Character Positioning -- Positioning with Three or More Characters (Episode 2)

In the video I made, Character Positioning Part 1, I talked about how characters were turned towards and away from the camera and what those tended to mean.
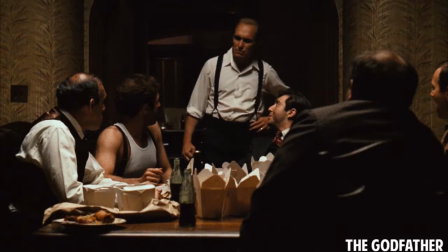(0:09)
Here I want to talk about blocking multiple characters within a frame, say 2 to 3 characters, and how that makes meaning.
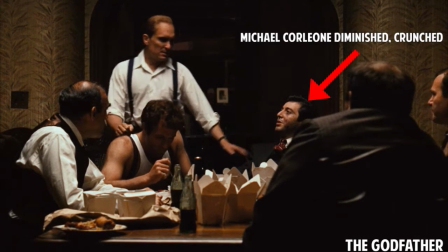(0:16)
Anytime you have 2 or more characters in the frame, you're automatically and within a composition talking about the relationship in that particular moment in the movie,
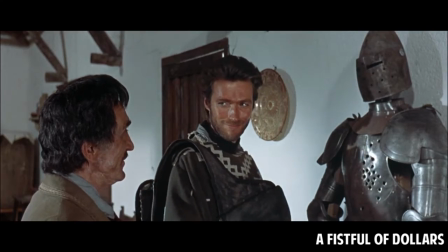(0:24)
and you are sort of shading and coloring that relationship. Do you want the characters to be friendly?
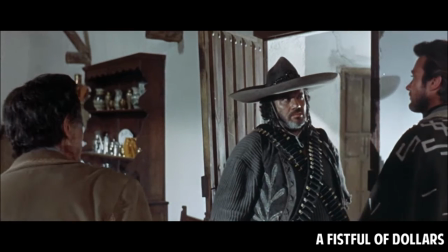(0:29)
Do you want them to be in love, at odds? Do you want them to hate each other? How do you place them in the frame?
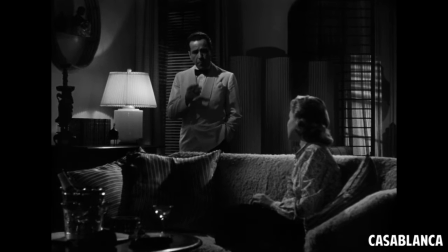(0:34)
Who's more dominant and who's weaker? These are questions that come up just with compositions and placing characters.
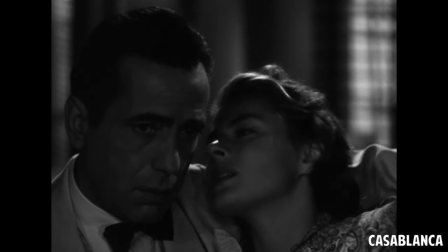(0:40)
Obviously, if you place characters close together or in a sort of hugging, touching relationship, they love each other.
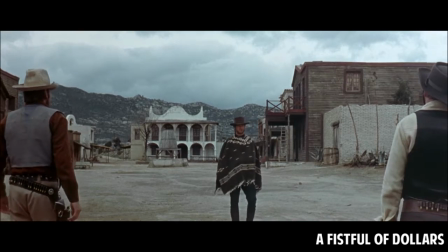(0:46)
If you place them far apart, though, in many circumstances where they're far apart,
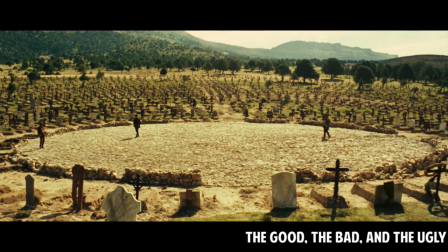(0:50)
the distance between them is a metaphor for the relationship distance between them. Pretty obvious, pretty straightforward, but yeah, this is true. The closer they are on frame,
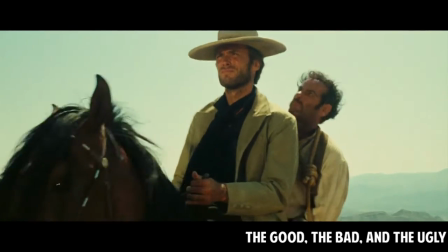(1:02)
distance-wise, thus the closer they are in the scene in terms of their ideas or their relationship.
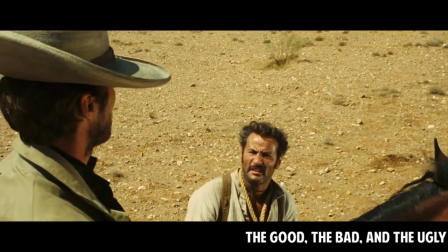(1:08)
But the farther apart they are, this can also mean that they are far apart or they are estranged from each other.
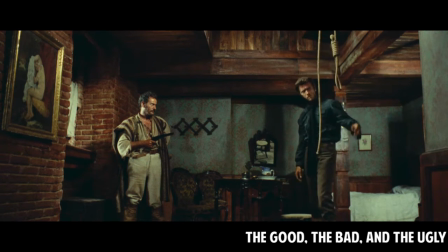(1:14)
Now, far apart can either mean horizontally, left versus right side, or it can mean depth.
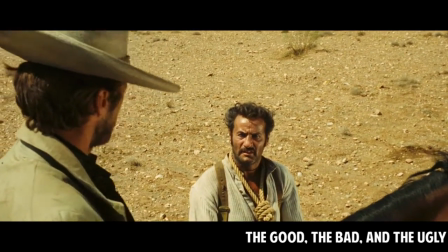(1:20)
One person deep in the background, the other person closer to the foreground. Something like that will tell you estrangement and distance or not.
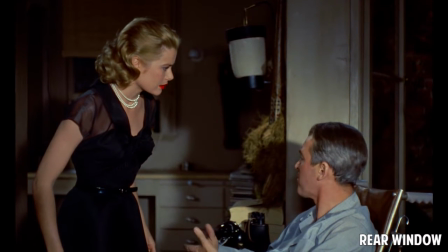(1:29)
Another obvious thing is to say, well, if a character's higher up in the frame or the character's lower in the frame, you have 2 characters in the frame, one's higher, lower,
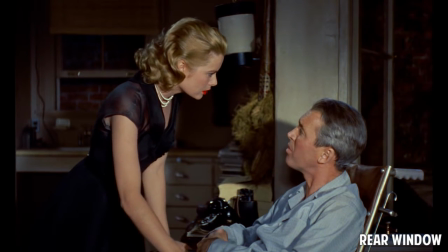(1:36)
just vertically, that can indicate dominance or power or weakness,
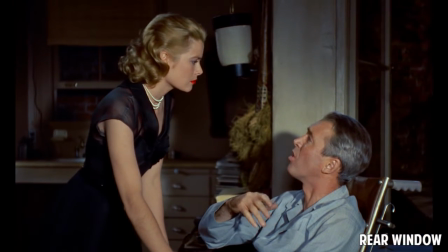(1:41)
the lower character being the weaker character, the taller character being the more powerful one. Now, one word of caution here before I continue on. This is not 100% of the time true. You have to look at context. Context completely matters. Within a scene, within a point in the movie, it may change. Directors may find new ways of framing characters, and it may mean something different if one's high versus low. So you're going to have to figure this out within the context. But actually, as a general rule, for classical cinema, for the sort of film grammar techniques that early Hollywood created, spread throughout the world, these rules still hold up pretty well. I don't know how much, but 60% of the time, 80%, probably.
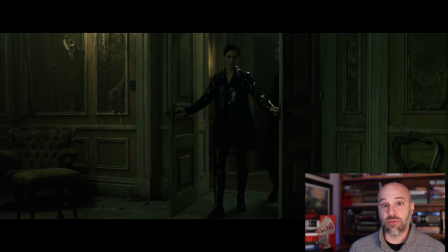(2:24)
When you have 3 or more characters, you can do even more. So in this scene from The Matrix, for example, Neo, the hacker, is introduced to a hero of his, Morpheus.
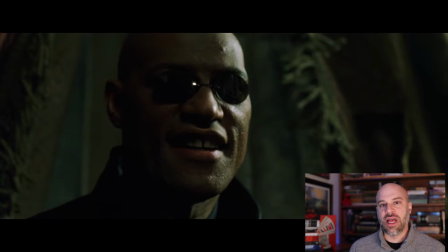(2:32)
He doesn't know this man. Morpheus wants to help him out, tell him the truth, and this is the famous red pill, blue pill scene.
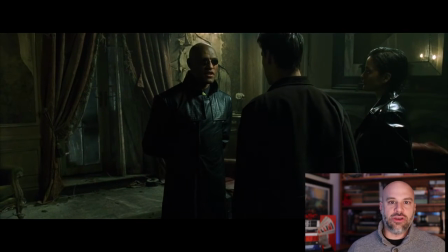(2:38)
Well, if you see the shot of Neo greeting Morpheus, there's a character in between the two of them.
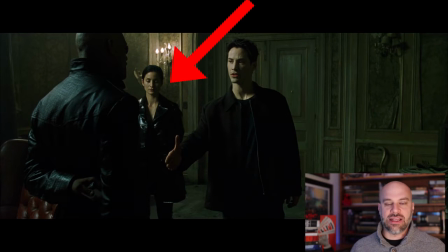(2:44)
It's the character Trinity. Now, she has instigated this liaison and helped Neo come find Morpheus. So she's literally a go-between. She's between them, and she's been metaphorically a go-between, helping the two of them unite. But also, she's a bridge for Neo, and Neo's maybe a little hesitant at meeting Morpheus.
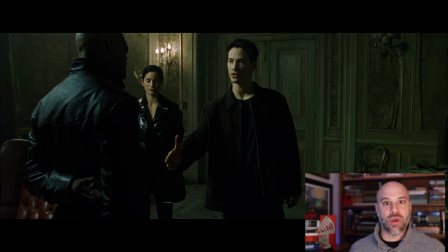(3:03)
So he's got Trinity there to sort of be the buffer between the two of them. And you see, it's literal on the screen.
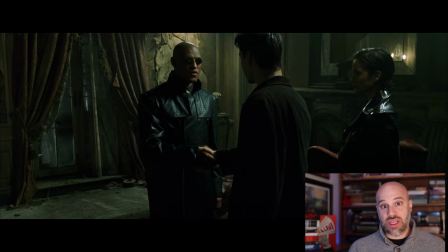(3:09)
She is that buffer between them. But when there's a cut and then you see Morpheus greet Neo, now there's no one between them. Trinity is not between them. And this may show you Morpheus's perspective of Neo, that he's more eager to greet him, that he's more connected to Neo, that he's more interested in meeting, let's say.
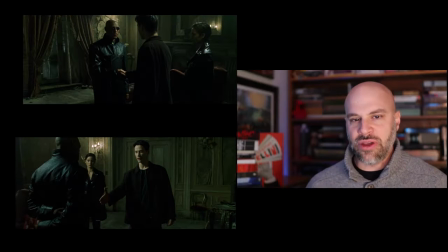(3:28)
And so these 2 characters are closer. Thus you have 2 different ways of looking at the same scene. And it may be Neo's perspective more hesitant versus Morpheus' perspective more eager to be together and closer in this newfound relationship between the 2.
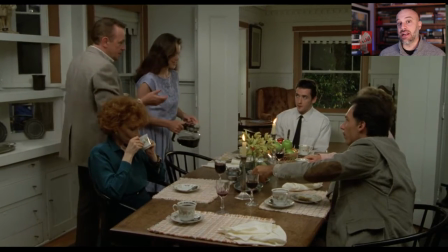(3:41)
Here's another shot from the movie Say Anything, a 1989 high school rom-com in which a character seated,
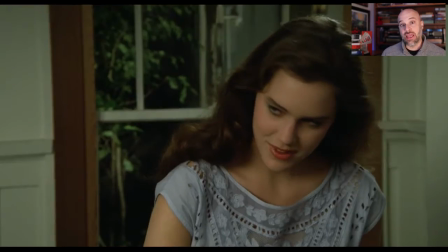(3:48)
Lloyd Dobler, played by John Cusack, is meeting his girlfriend's dad and family.
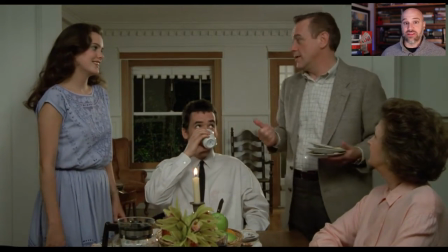(3:54)
Girlfriend's depicted on the left, the dad's on the right, there's an observer in the foreground.
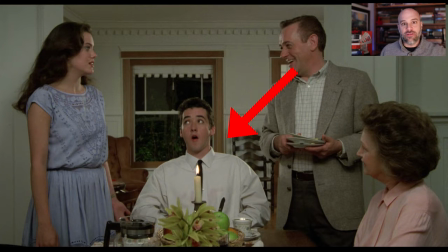(3:59)
And the question would be, well, why is this boyfriend, this new boyfriend, in the middle but seated lower? You may think this is random or there was no intention here, and it doesn't even actually matter if there's intention.